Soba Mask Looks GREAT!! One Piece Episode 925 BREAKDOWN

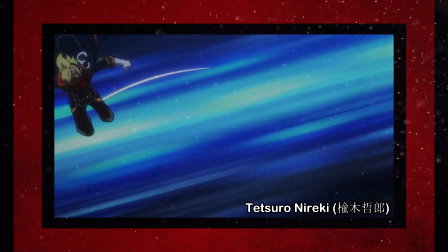[4:43]
Animating Sanji's speedy attacks throughout the entire episode with such bouncy movement and intense smears,
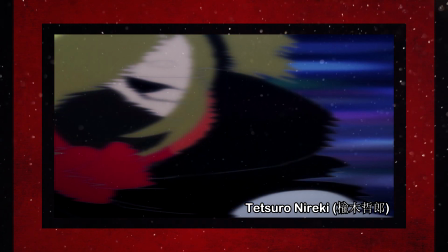[4:49]
and when Yureki isn't animating most of the fight to complete perfection,
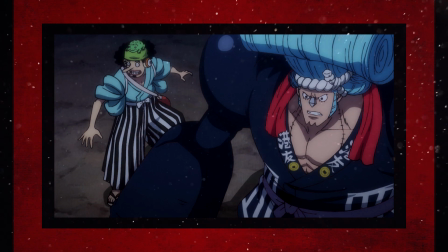[4:53]
we're treated to another surprise appearance from the ever so talented web generation of animators.
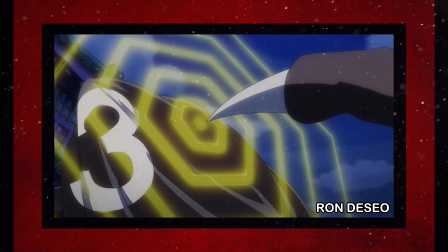[4:58]
With Ron Decio returning to make Sanji's deflection a page one charge feels super weighty thanks to his great sense of timing,
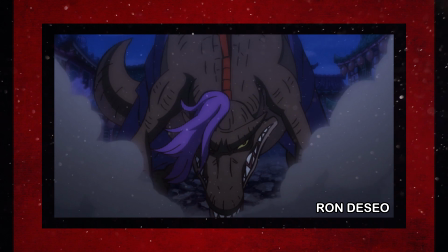[5:06]
making me so very glad that it seems like webgen animators appearing on major fight-centric episodes is going to be a reoccurring thing.
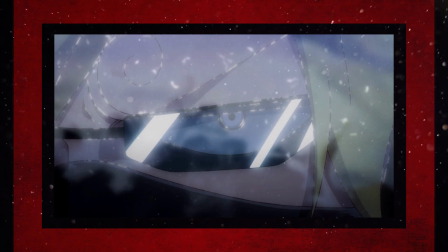[5:14]
But it's actually the final moments of the battle that are by far the absolute absolute highlights of it,
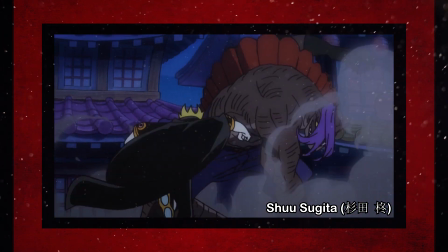[5:19]
starting off with a surprise appearance from Shusugita handling a short but quite complex cut of the two
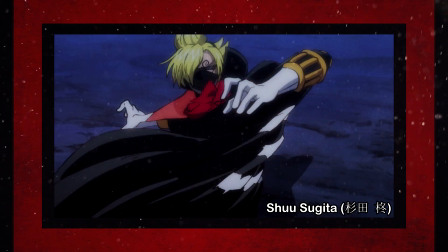[5:25]
fighting that is bathed in modern effects work and smeary movement before Mitchell Gonzalez takes over and Page
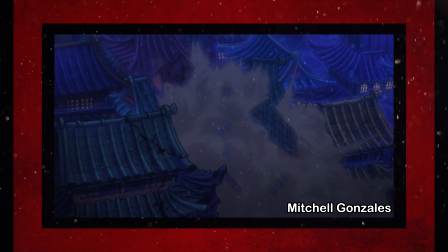[5:31]
1 quite literally smears Sanji around and throws him through a set of buildings.
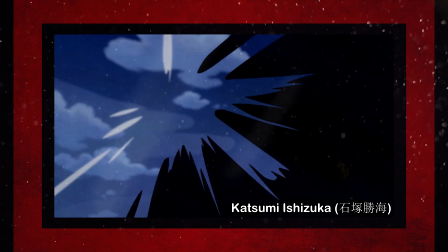[5:35]
And it's only a few moments later that we get what everyone was expecting with Katsumi Ishizuka animating Sanji's final blow on the Dino Man,
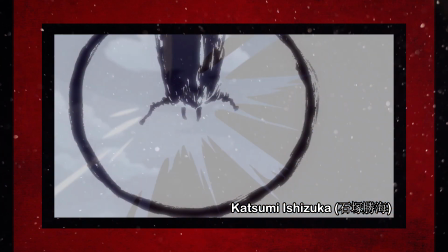[5:44]
with a sexy brushstroke impact frame sending Sanji rocketing down at high speeds
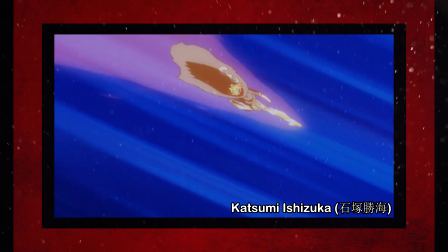[5:48]
with Ishizuka's familiar visceral effects work as he literally becomes an effect himself,
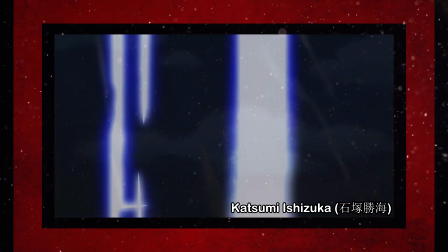[5:54]
and lays the beat down on page 1 before rocketing up to the sky and smearing his way through a stylish flip,
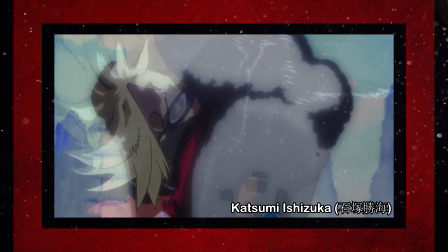[6:00]
ending this absolute sakuga-fest of a fight with the impact it needed to close things off.
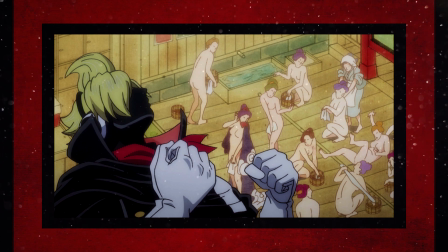[6:06]
After 914 and 915 felt like such event episodes that really only seemed to happen once in a great while,
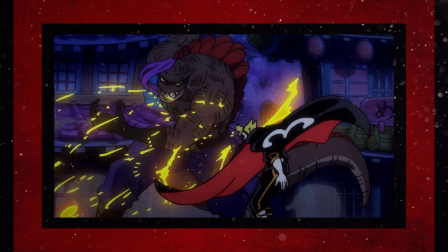[6:13]
I wasn't really expecting Sanji vs page one to follow that same trend so soon after,
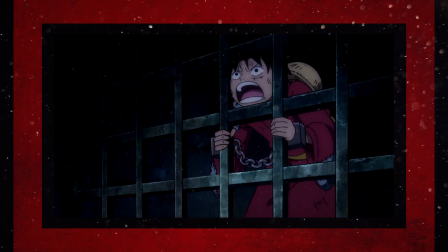[6:19]
but I'm sure as hell not complaining. With a solid showing from a newcomer episode director that's backed up by a competent board and an array
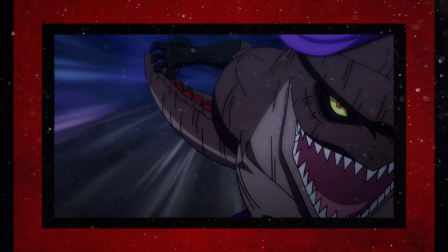[6:27]
of staff both regular and across the industry and world that do the insane action justice,
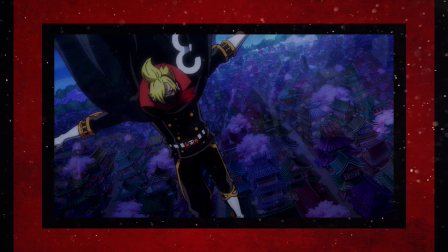[6:32]
925 served our twirly-browed banana-haired simps moment in the sun well.
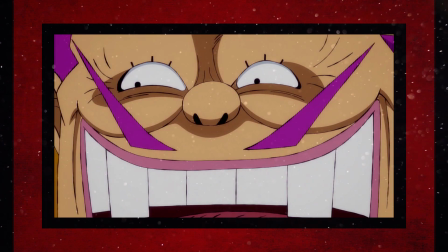[6:38]
Next week we'll be taking a bit of a breather from the past two weeks of action with a mostly dialogue-centric episode in form of episode 926.
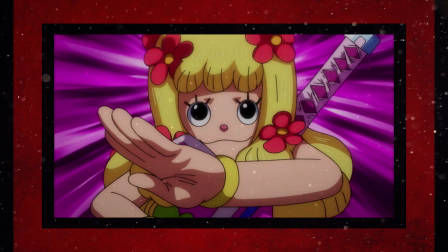[6:47]
With yet another former assistant director Ryusuke Tanaka helming the episode from Yutaka Nakashima's board
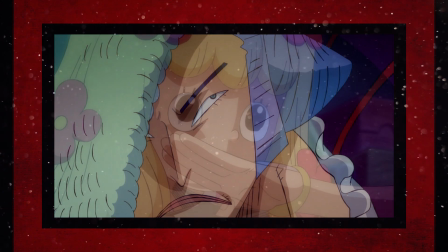[6:53]
and Shuichi Ito doing his thing by correcting as much as he possibly can to make it all look polished,
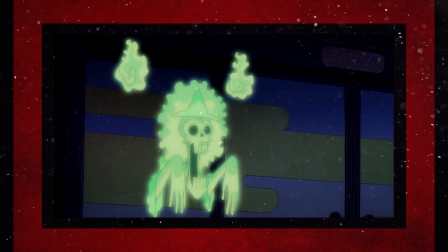[6:59]
926 certainly has the potential to surpass my expectations like this week managed to do, even if it is mainly a dialogue episode.
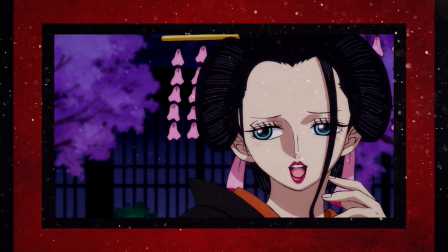[7:08]
Anyways, guys, that's it for now. I'm Skippy, and they're really out to get me with all these Robins next episode.